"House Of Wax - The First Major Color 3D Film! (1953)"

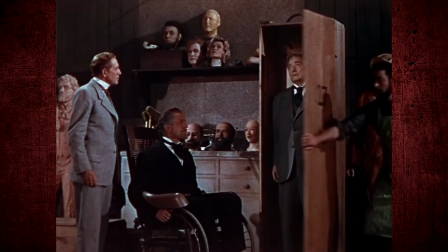Jared said he created him from memory, and then he just lets it fall on the floor.
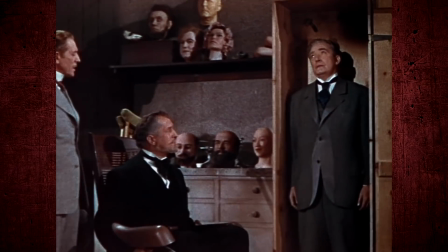It's a remarkable likeness, but it can't be a death mask. No, it's from memory.
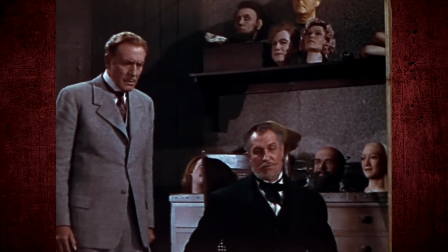That was a very weird way to segue a scene.
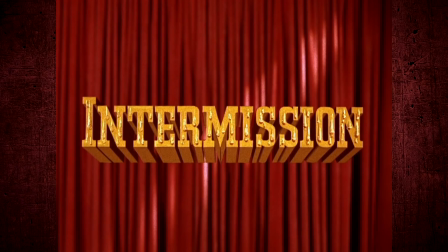We get an intermission, which seems strange in a film I'm just watching on the internet, but this was implemented because it was shown using a double projection system and required a reel change.
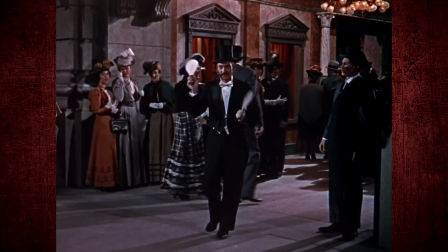The museum is now open, and we're greeted by a theater barker who seems to be annoying people with some paddle balls.
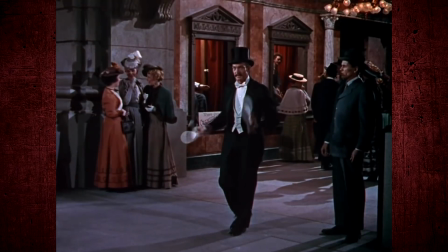The women are initially amused, but it quickly turns to irritation.
Ah, here's three lovely little ladies right over here.
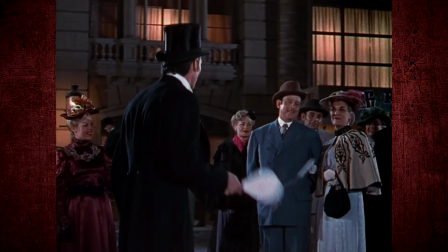Ugh, get your balls out of my face.
This paddle ball was meant to be a part of the 3D gimmick.
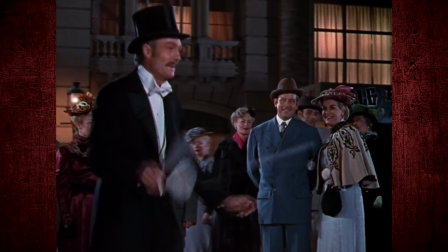In fact, the barker blatantly addresses the audience at one point.
Well, there's someone with a bag of popcorn.
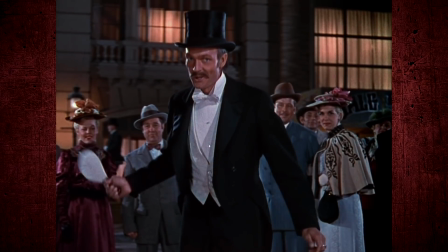Close your mouth, it's the bag I'm aiming at, not your tonsils. Here she comes.
Now, I think this museum is amazing.
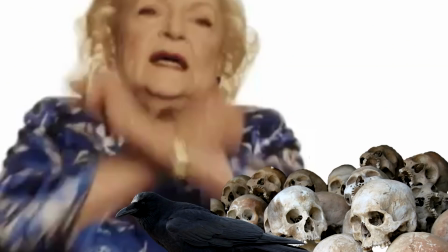I love scary wax figures and dabble in the macabre, not to be confused with dabbing on the macabre, but the museum guests don't seem to have the same appreciation that I do.
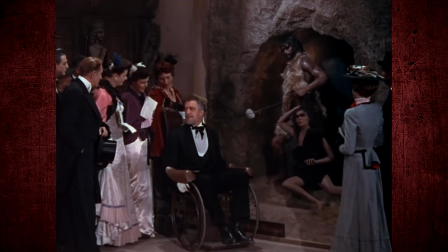Oh, Millie!
Price really shines as Jared in this segment.
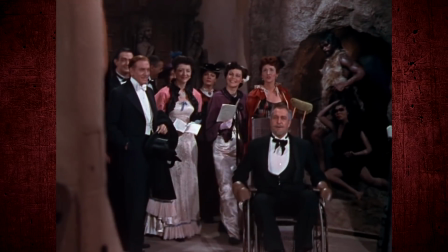I love his descriptions of the scenes he's showcasing, and like most murderous lunatics, he's very captivating and has this kind of morbid charm.
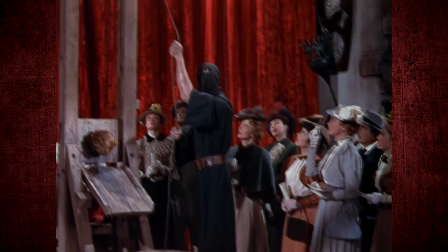So successful was this machine at cutting off the heads of the French aristocrats, they named it after its creator.
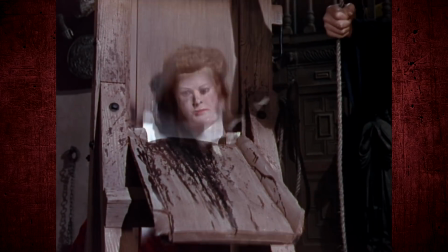And here it is, the bloody guillotine.
Sue attends the museum opening and is shocked to see a Joan of Arc figure that resembles Kathy.
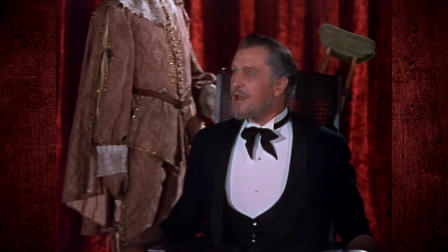She's shaken by the similarities and has to take a moment. Jared overhears her and assures her that he saw Kathy's photo in the paper and used them as inspiration for the figure.
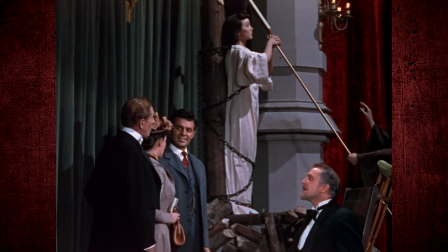Which is very weird, but he somehow is able to charm Sue into thinking that it's flattering and not weird,
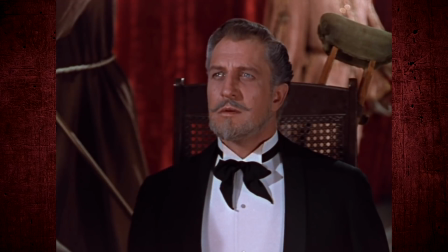and also convinces Sue that she could be the inspiration for his beloved Marie Antoinette sculpture.
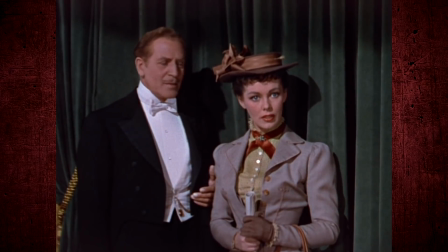You mean I look like she did? Exactly as she did.
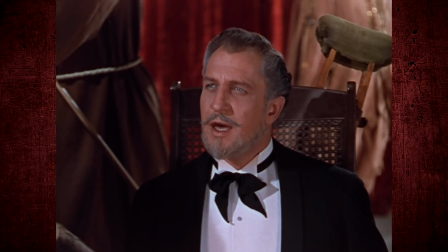Once in his lifetime, every artist feels the hand of God and creates something that comes alive. So it was with my Marie Antoinette, and I loved her.
Once again, morbid charm.
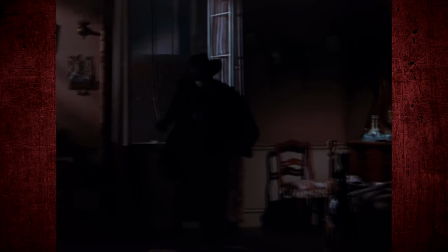Later that night, the cloaked man breaks into Sue's room through a window, presumably to kill her and take the body, but she wakes up and screams, scaring him away.
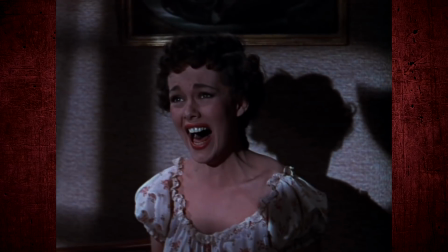Despite her fears, she's able to move on somewhat and even get back into the dating scene.
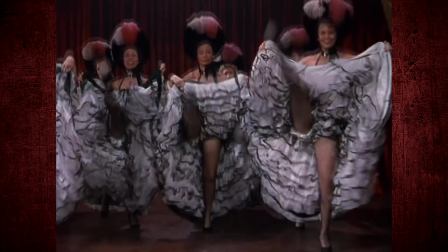This can-can dance is meant to be another 3D gimmick, because who doesn't want to feel like they're being kicked in the face?
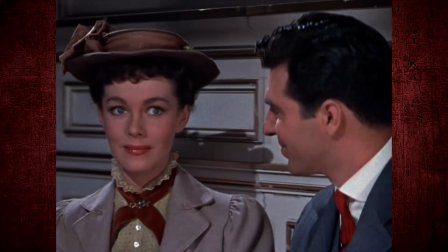Sue, however, is not impressed.
I don't know. Doesn't seem proper.
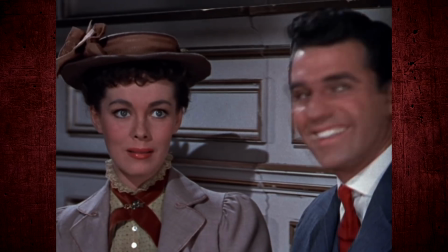All those girls showing their talents. Those bare shoulders, so improper.
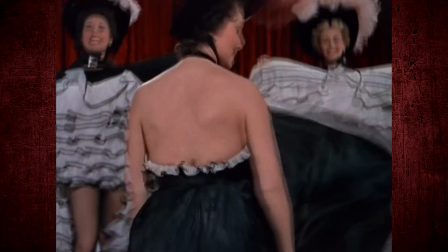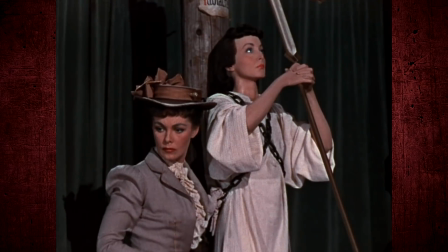Scott?
Look at her butt. Now completely convinced that there is something up with the Joan of Arc figure, Sue decides to go to the museum to investigate.
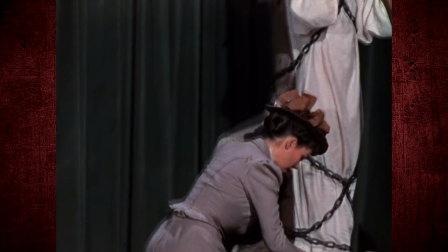She runs into Jared, who catches her examining the sculpture.
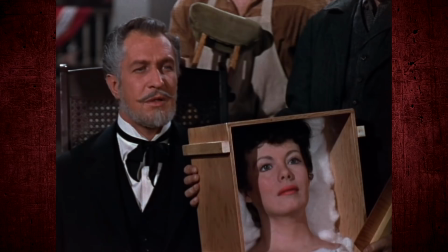He forgives her for messing with it and presents her with her head.
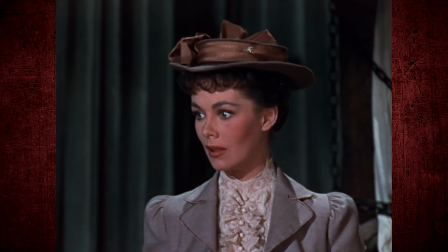Seriously, that is unnerving.
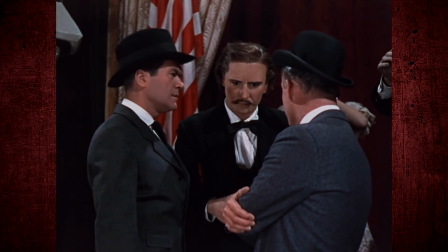The police also launched their own investigation after realizing that John Wilkes Booth suspiciously looks like a deputy attorney that had disappeared,
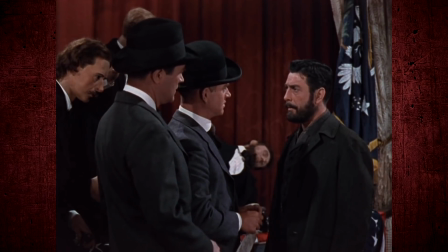and after briefly questioning Jared's assistant, Leon Averill, they believe that something isn't right.
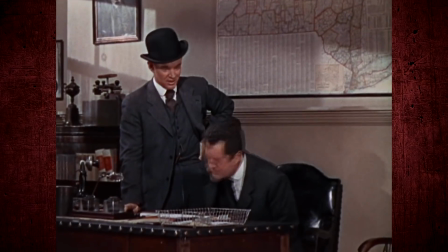They realize that Averill, who does wax work for the museum, is actually Carl Hendricks, who had been on their wanted list for breaking his parole after a brief stint in prison.
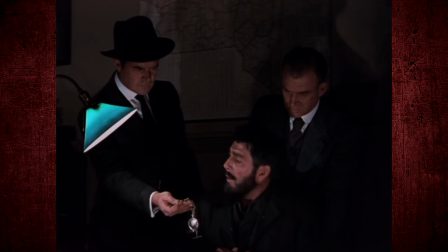They find the watch of the missing deputy attorney in Averill's possession and begin an interrogation.
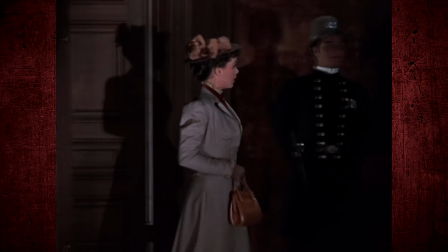Sue decides to take matters into her own hands and visits the museum after hours, also looking for her love interest, Scott, who had been apprenticing there.
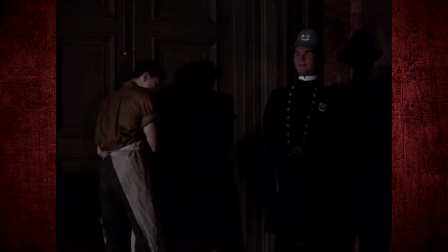Upon entering, Jared's assistant, Igor, locks her in. Suddenly, Igor.
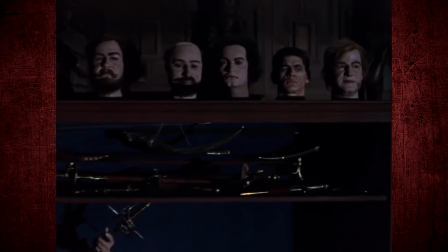This entire scene is very tense, even with Igor's head comically placed like a wax head on the shelf.
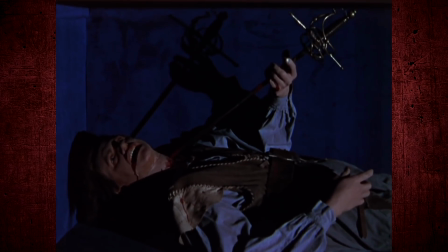His face does have a molded look to it. There's a reason video games and movies use things like mannequins, and it's because they are fucking scary.